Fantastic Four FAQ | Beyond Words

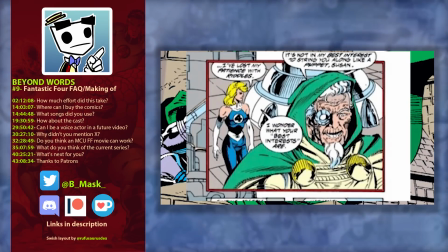[8:12]
It's of Nathaniel Richards.
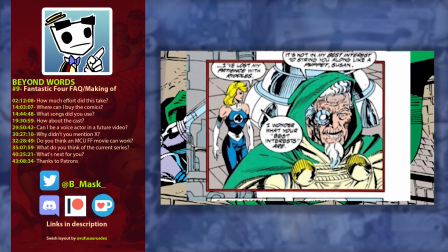[8:14]
I realized, oh wait somebody's gonna look at that image even though it's perfect for my purpose and go oh that's you know Nathaniel what are you talking about you're a fake and that's the kind of thing I think when I put these things together I you know would get panels when I want
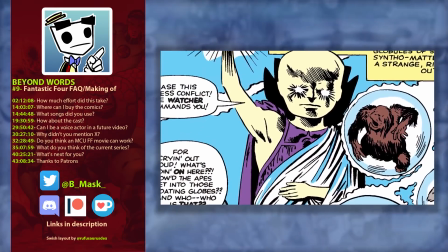[8:29]
to make a point and and and put it against another panel and make you know a grueling decision about is it better to
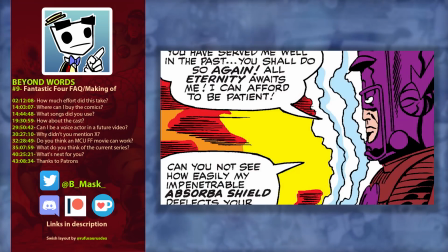[8:36]
put this panel there or this panel what is the best image to use for this context so I really thought about that a lot.
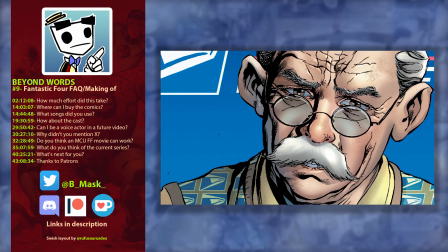[8:44]
Every decision you see in the video was something I sweated over.
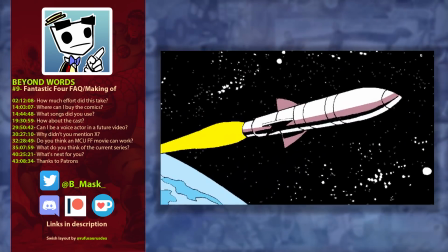[8:48]
Even the images, you know, in the credits at the end of the video, when I'm showing the song and I say, you know, and it says, uh, they were transformed in the most fantastic ways.
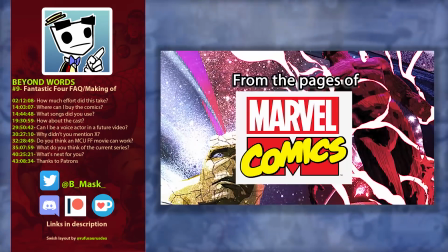[8:55]
Yeah, I can show them using their powers and like, oh, it transformed them in these fantastic ways.
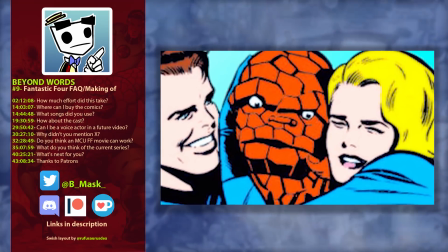[9:00]
But actually, I wanted to show them just being happy, just being happy to, to be this family and to be with each other.
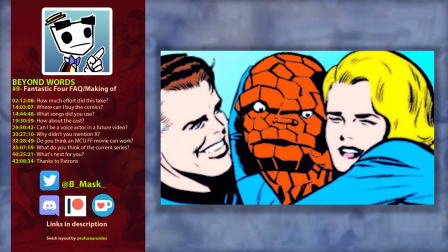[9:06]
And, and, and that to me was more emotionally, it's, it's a, you know, it's a three second thing,
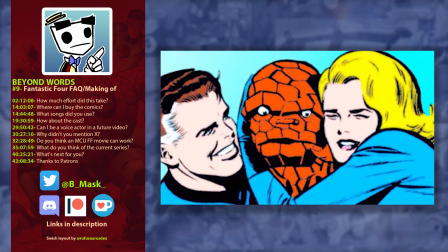[9:11]
but but I you know took like I took like half a day choosing those images
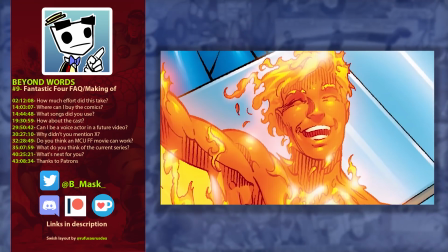[9:17]
and finding the right images uh that I maybe hadn't used through the rest of the video in the same
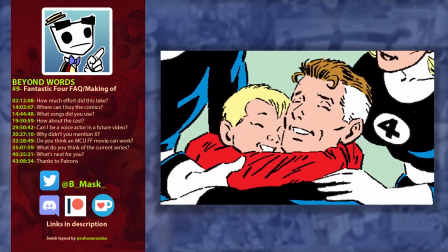[9:23]
way so I sweated over every uh decision you see there I and again there obviously there are images I knew
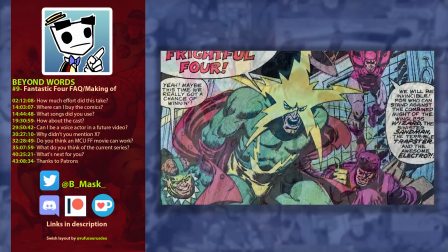[9:30]
I wanted to use in certain places but a lot of the editing was pretty fast and loose I would put in all the stuff that I knew uh I wanted visually for the
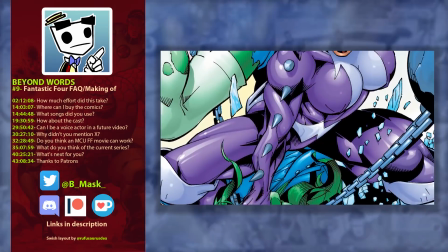[9:38]
video and then be like okay now let's trawl through the comics over and over again and all my notes until I find something that I think is perfectly
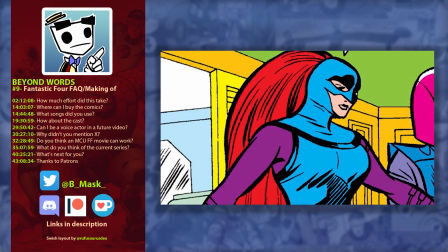[9:46]
suited to to this section or this section this was probably way more work than you needed for all this stuff but I think um while
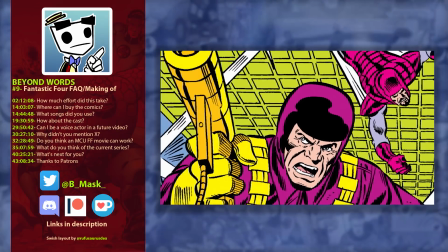[9:54]
that I would do differently and was probably very nonsensical uh one of the things that I thought was a little bit more sensible was
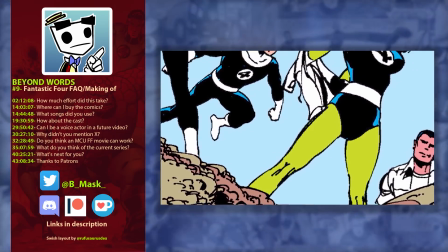[10:01]
that for the scenes with the dialogue I needed to not have the panels and this is something the comments I talked about picked up on.
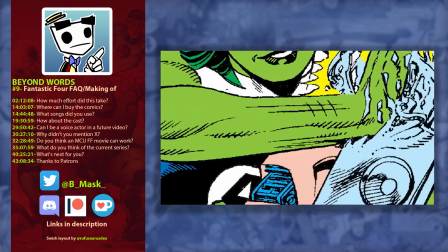[10:09]
I needed to not have the panels just be, the person is talking, so I'm going to show the panel where they're talking.
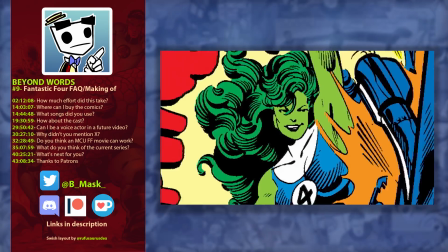[10:14]
In some cases, even the comics don't do that.
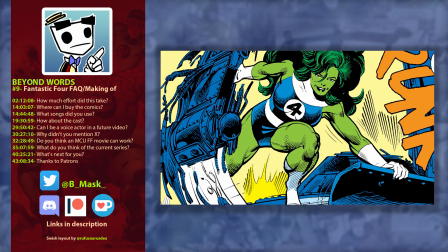[10:17]
You need to flow it so that people are getting all the aspects of the context of that situation.
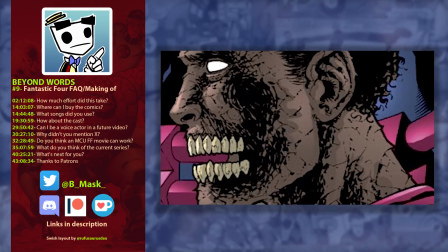[10:23]
And in a lot of other cases, sometimes you're directing something and you're going, I don't know if just showing these two people talking is enough.
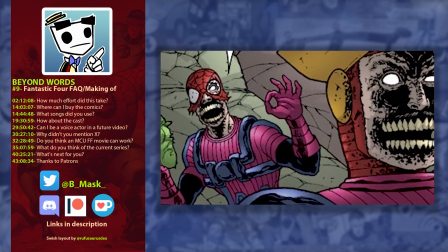[10:31]
I don't think that that breaks the scene up very nicely or gives you enough intrigue.
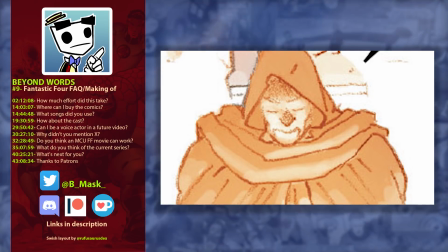[10:36]
One of my favorite edits that really messes with what's in the comic
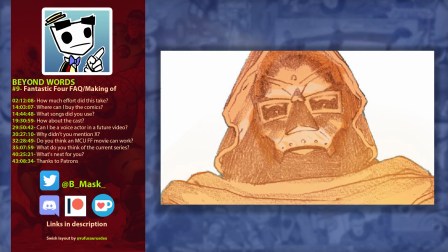[10:42]
book in order to deliver the emotional context is the fight between Doom and Reed.
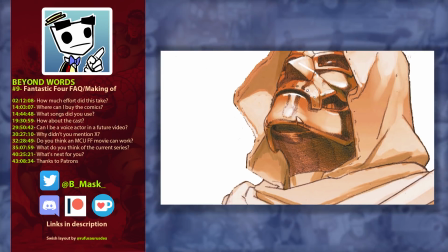[10:47]
Because a lot of those images I used aren't in those pages,
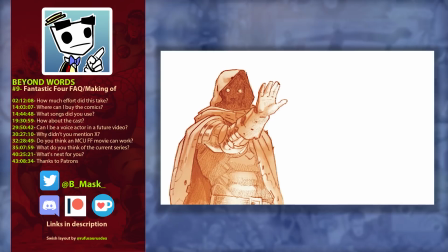[10:52]
they're from other pages in the comic that I took and colour graded so that they had the same look.
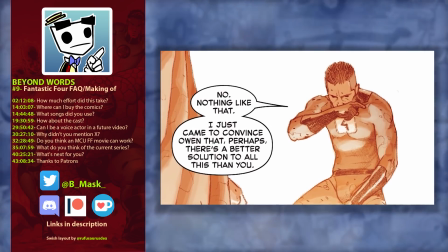[10:58]
The idea of doing that is because when you're editing you only have so much coverage from using the pages as they are and I
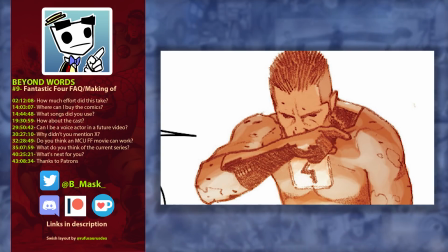[11:07]
needed to find a way to cheat that out and reflect what the actors were doing with the script those two guys took a hold of the dialogue in a
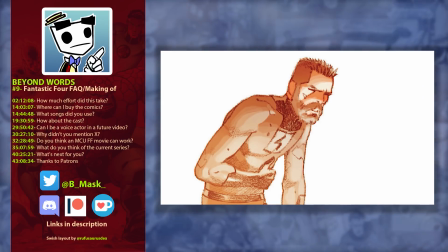[11:15]
way that just blew me away and I needed to cover that with the material I had as opposed to just going from
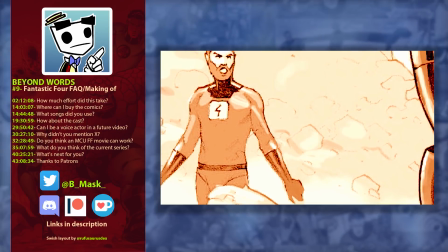[11:22]
what was exactly on the pages and and at the same time you want to get the same impact that the scene is trying to get across.
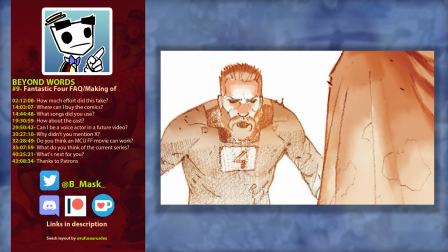[11:29]
You're trying to adapt it in the best possible way, and I hope I got away with that.
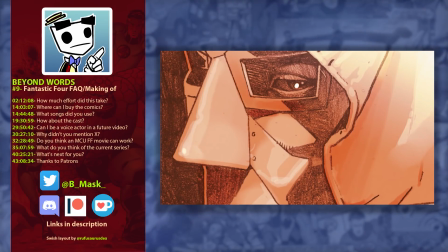[11:34]
I mean, obviously I'm giving all the secrets away here, but I thought it was very important to make the flow of those scenes really,
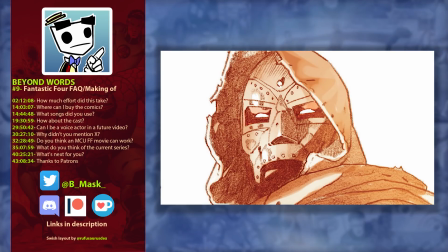[11:42]
really have an impact, and I think I managed it.
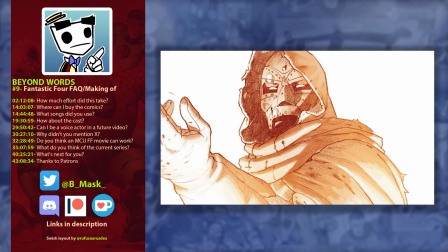[11:46]
It was also a great excuse to get as much of the Fantastic Four comics in one video as possible, and it was just a nice way to kill two birds with one stone.
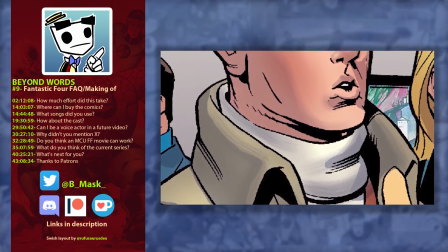[11:54]
You know, and also I'm thinking about sound effects. When do I need sound effects? When is the best time to put something in there?
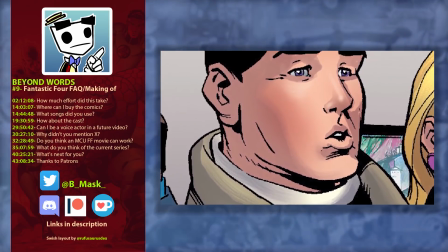[12:00]
I learned about sound levels.
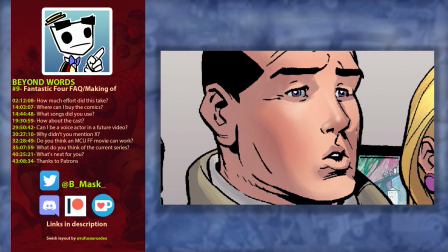[12:02]
I had the gaming brick come in and go, what the fuck are you doing with these above a decibel soundscapes?
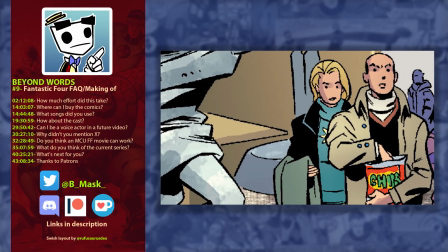[12:10]
And I learned a lot about how to be a sound mixer. Whether or not I achieved that entirely is up to the viewer.